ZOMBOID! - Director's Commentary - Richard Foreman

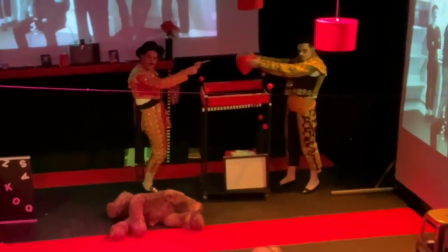They didn't have the partitions, so it was really an exercise in imagination for the actors during rehearsals.
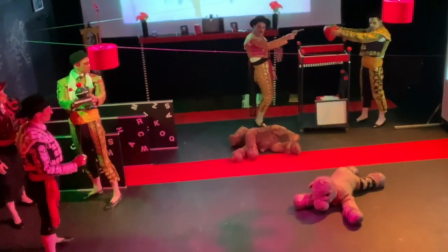And then when you get into the space and you see everything in place,
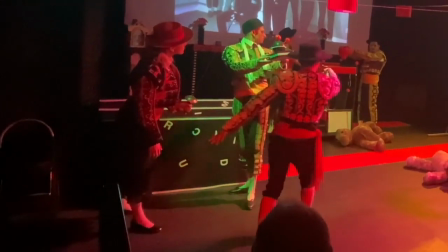it suddenly makes sense for the actors who've been rehearsing it for 10 or 12 weeks. It finally makes sense a bit more.
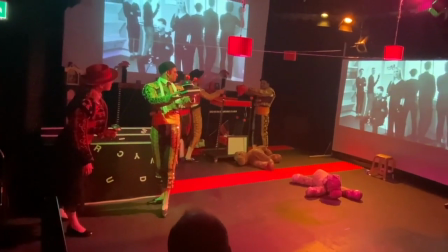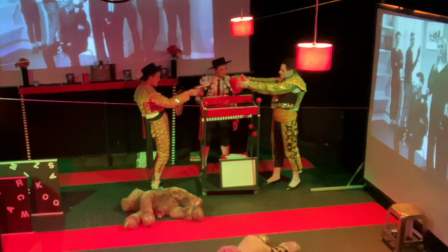So in my interpretation of what was going on, so here's the father on the left, one of the sons on the right, and the intermediary son, which we kind of came up with for George, who's at the back there, who doesn't seem to have the same fear
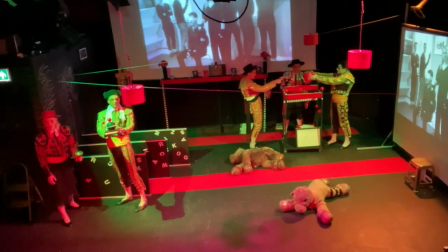as the other two siblings, if we'll call them that,
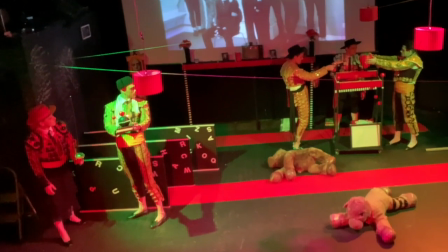and intercepts and intercedes quite a lot throughout the piece as this kind of
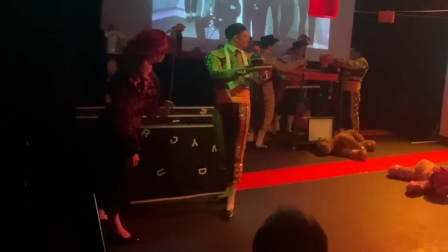mediator.
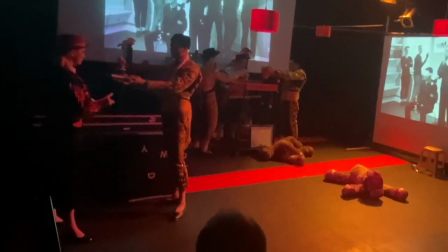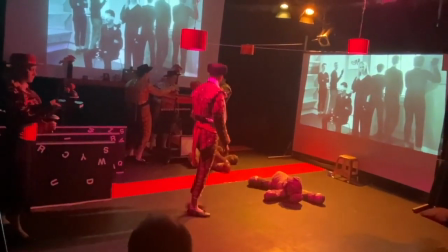I recorded all of the voiceovers and just manipulated those
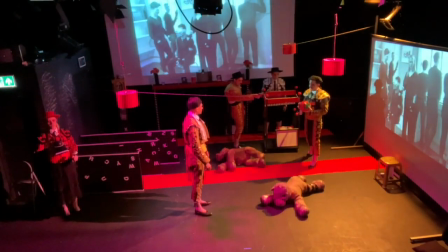using various effects on Audacity.
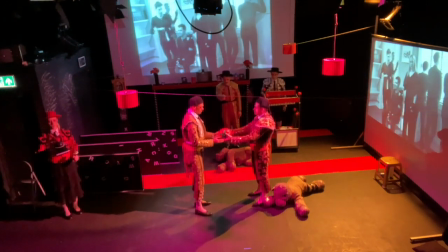Suppose I were to postulate, which was quite fun.
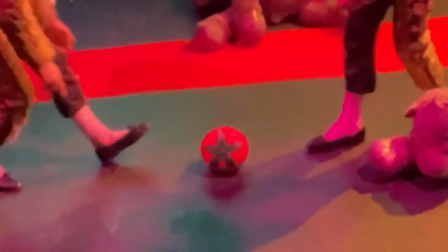The
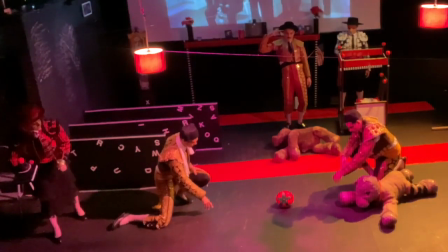lamps, again, they weren't part of the original design until we got into the space, and actually a previous show that had been in just before us had left them behind,
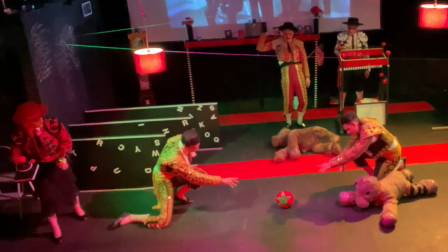and so our technician at the theatre said we could either get rid of them or keep them,
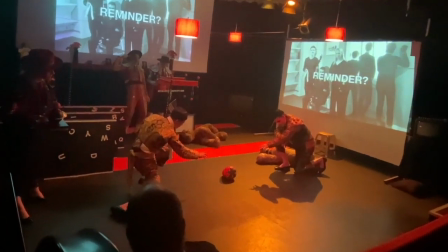and actually they became such an integral part of the visual landscape for the final production.
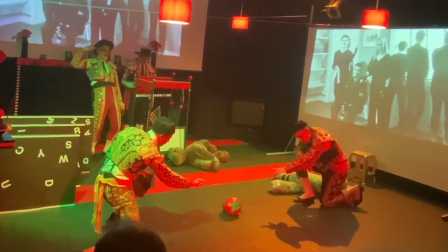It was just fortuitous that they were there, and I think they had a really fantastic effect
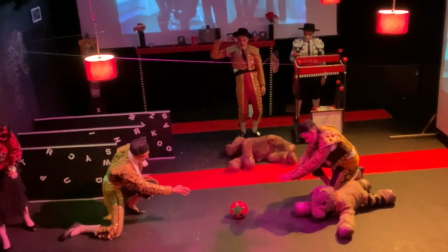on bringing the height of the theatre down
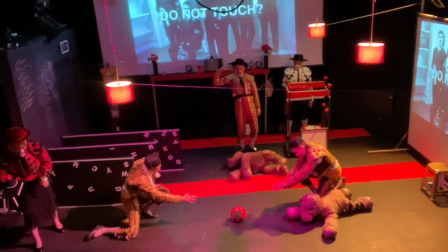and boxing in the actors somewhat more than if they weren't there.
Why not?
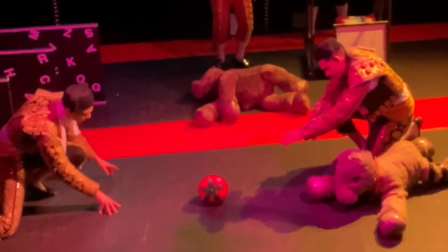Please take.
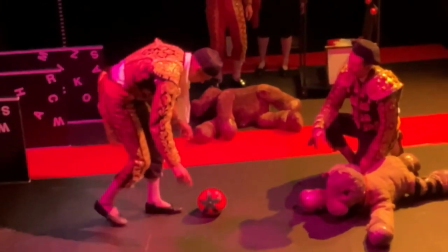So again, in a normal world, this sense of ridiculous, two stuffed donkeys, a really giant,
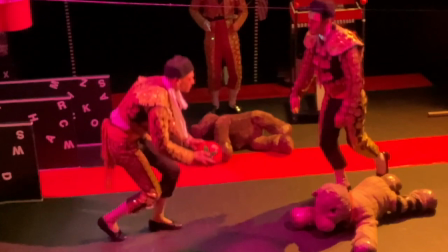squishy strawberry toy guns that Davey's got at the back, these,
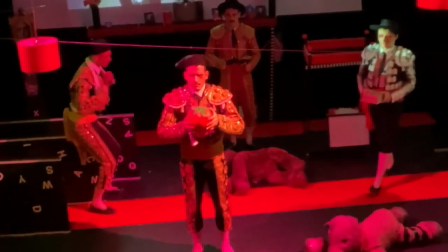over-the-top costumes.
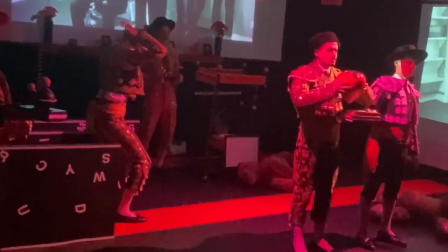It's almost like a children's party, and that's certainly the environment we were trying to build.
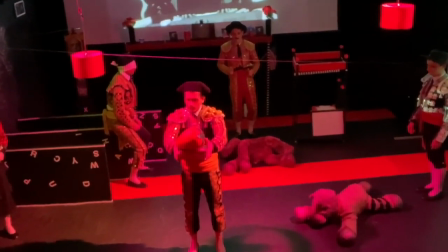Very, very little is said by any of the actors. In fact, if my memory serves me correctly, the only person who speaks...
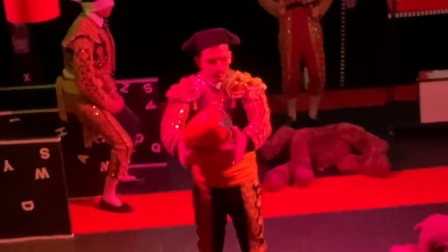no, they all speak, forgive me. Everybody has a line, but they're few and far between.
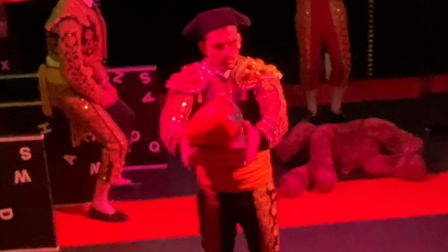You'll hear them.
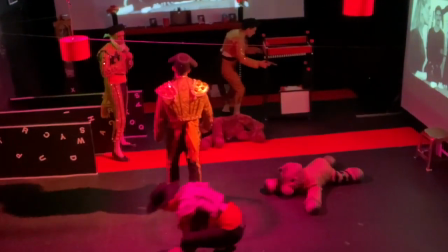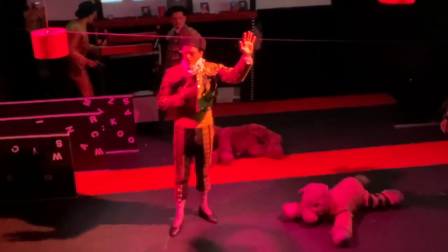The flow here between these tableaus that are being built was really key.
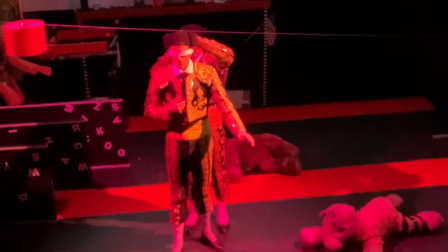That nothing looked rushed, that nothing looked
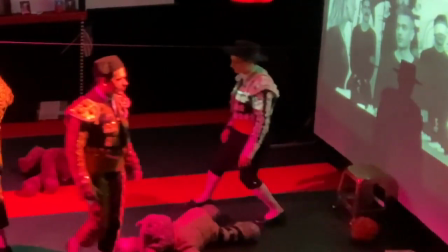accidental, that everything that was happening was already thought out and pre-planned by these characters
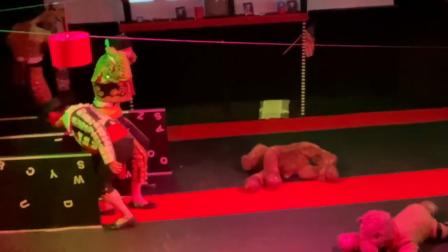before they entered the room. Nothing from them is impulsive.
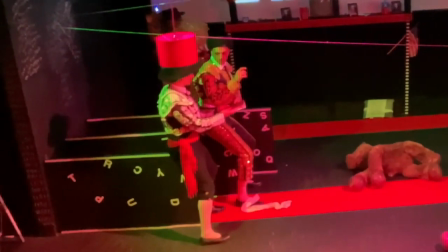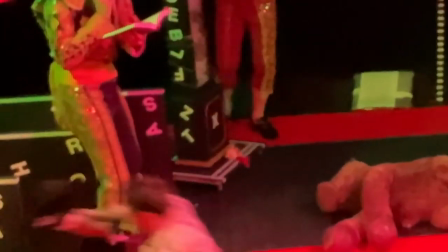and you can't see that, but the book that he's reading is the Red Book by Jung,
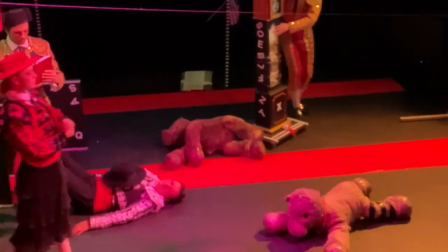tying in some archetypal analysis into the piece.
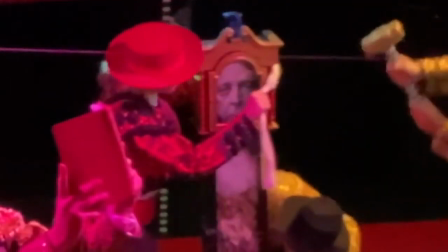The grandfather clock, the face on the clock is Richard Foreman,
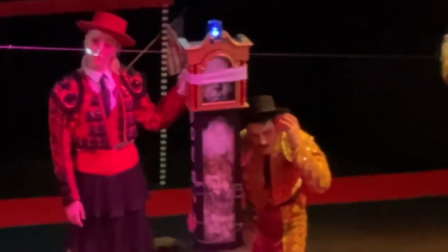and inside the body of the clock is a doll,
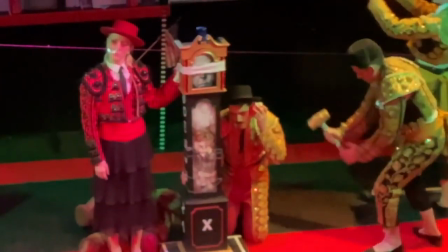which was actually a reference back to Paint, which was the first of the 3 Foreman productions I did in 2019.
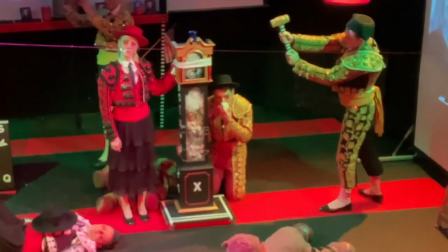And that doll and the cloud on which she's sat was placed over the top of the stage
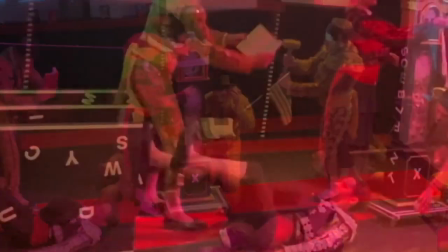and kind of became the overseer of the action on stage.
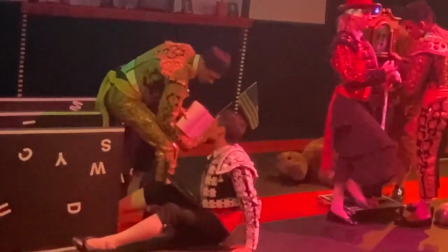And in this production, it's been taken back inside the body of Richard Foreman
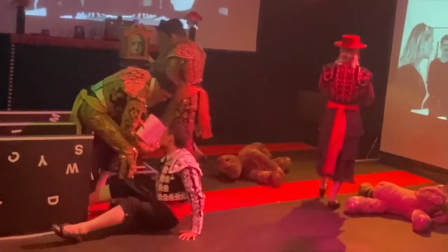and lives within him now.
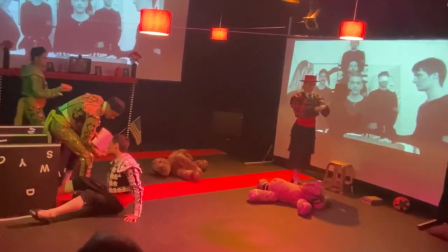The lights you see there where it becomes more bleached out is when the audience were lit brightly by the seating floodlights,
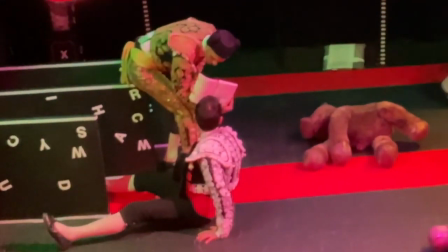so it would temporarily blind them to what was happening on stage, and then by the time the lights have gone off,
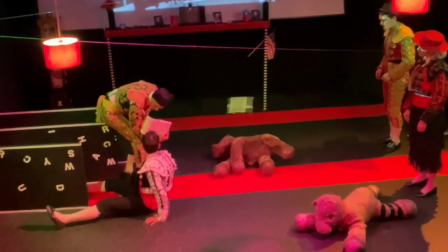their eyes are having to force themselves to be readjusted back to what was happening on stage.
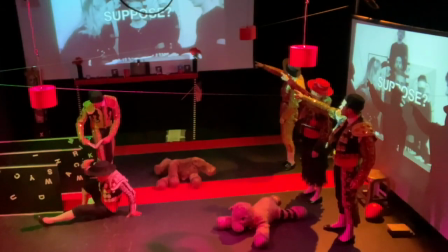Well.
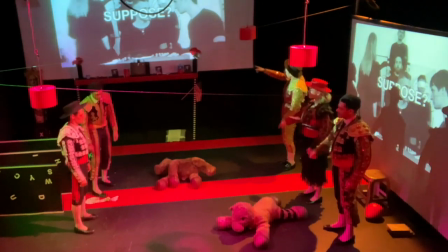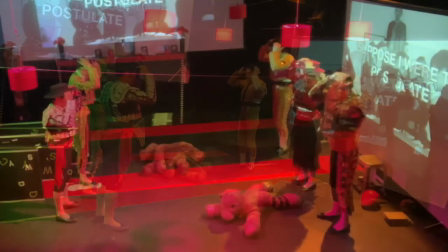So we've quickly returned to this playground chant, playground dance behaviour,
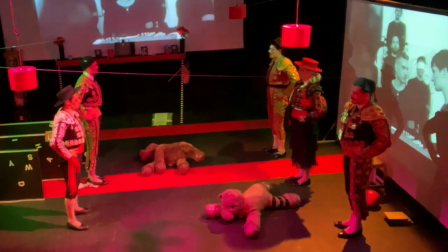and retaining that youthful energy on the stage.
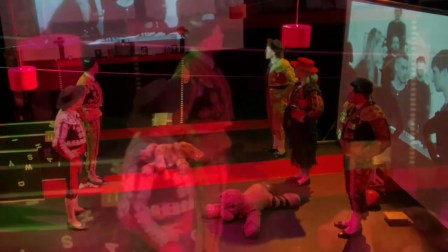Whereas on screen there's very adult conversations going on, and that you can't really see now,
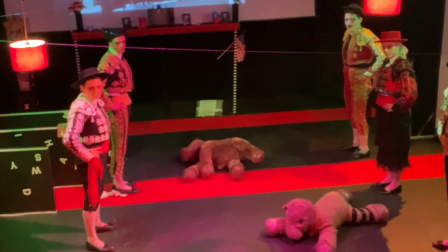but there is a table around which the family are sat and discussing matters.
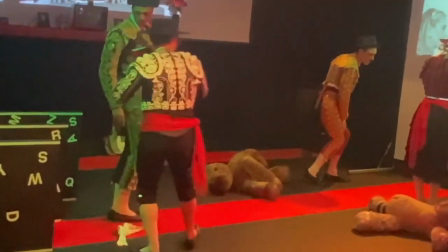So there's a contrast between the on-screen film, which has more
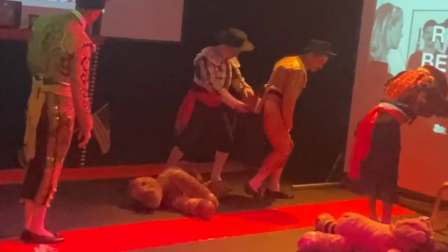seriousness, more weight to it, whereas the on-stage behaviour is more playful, like this, for example.
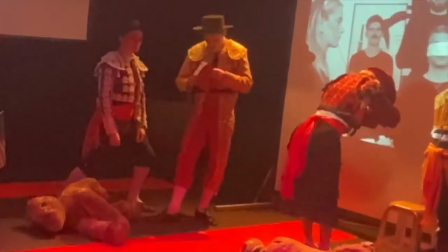You shove your Jungian psychoanalysis up your ass.
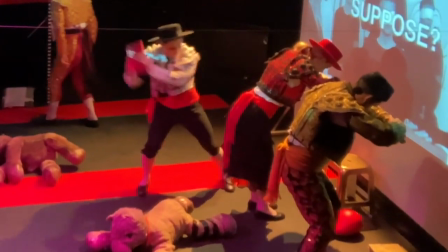Take off the blinders.
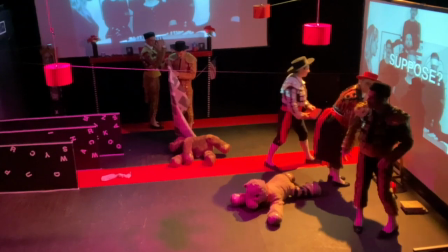The voiceover is often repeating
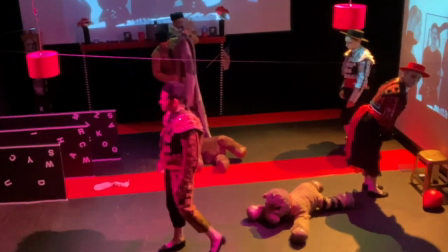short aphorisms, short beautiful phrases.
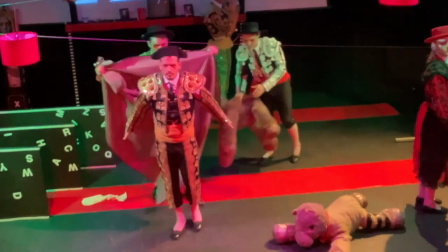Suppose I were to postulate is a recurring aphorism throughout the piece,
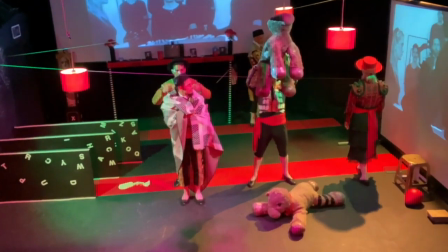both by the voiceover in the theatre auditorium and also uttered by the on-screen actors, who...
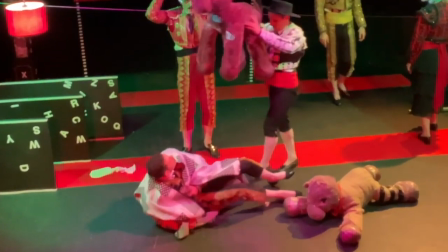There's another.
If you were to postulate...
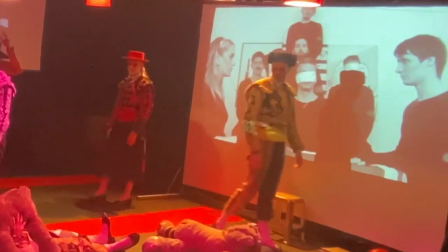So it's usually, if I were to postulate something, something, something, I would have to deal with that.
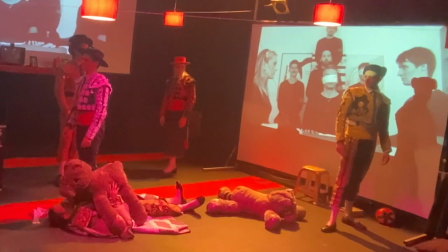And that was the recurring aphorism throughout the piece.
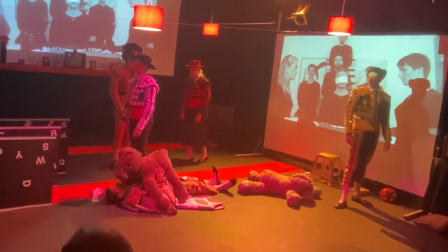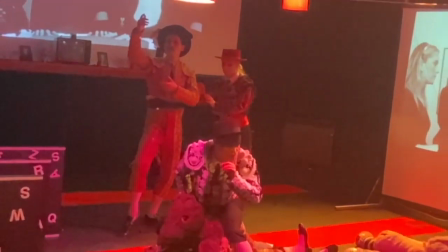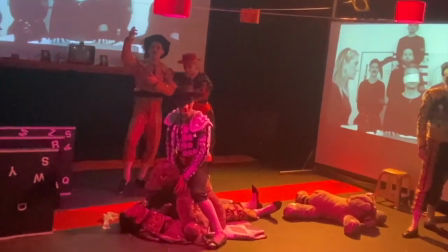If you were to postulate, this is different, this is different.
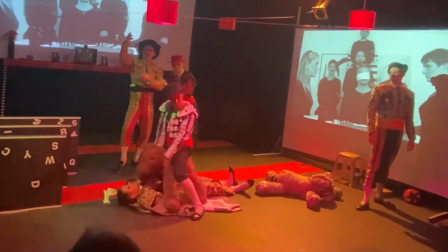I would have to do it.
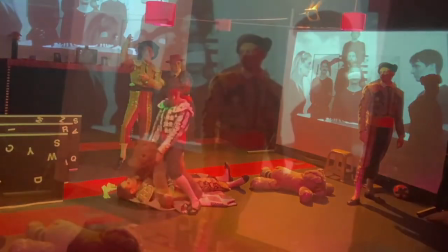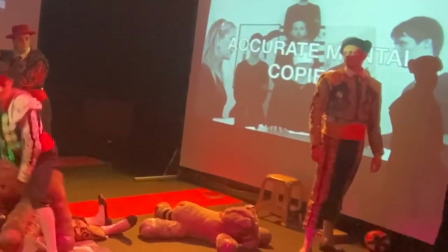Often with these pieces, the audience doesn't know how they're supposed to react to what they're seeing.
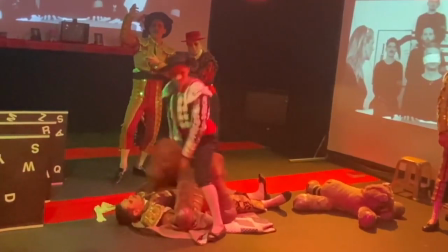Every audience member comes in with, if they haven't seen a Foreman play before,
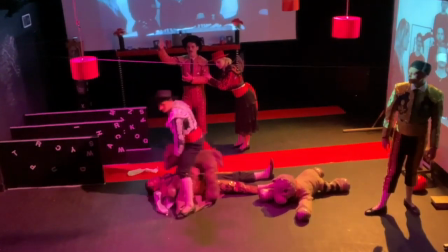with a certain expectation about what theatre is and what it should look like, and the structure it should follow.
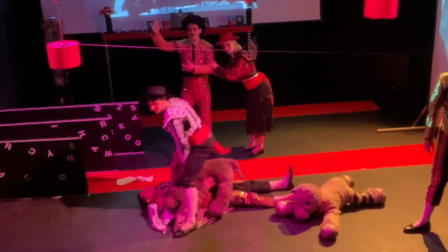And in every way, really, these productions confound those expectations.
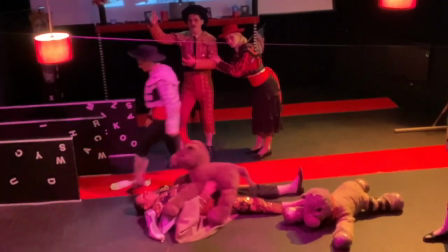They stop audience members from sitting
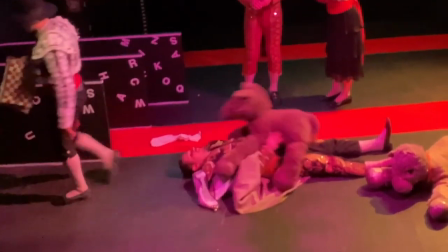in catharsis and frustrate that expectation constantly by interrupting
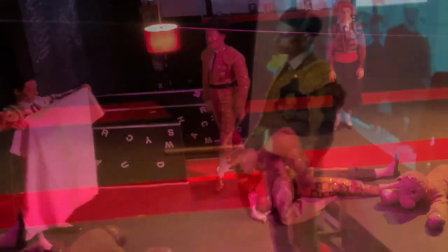those expectations.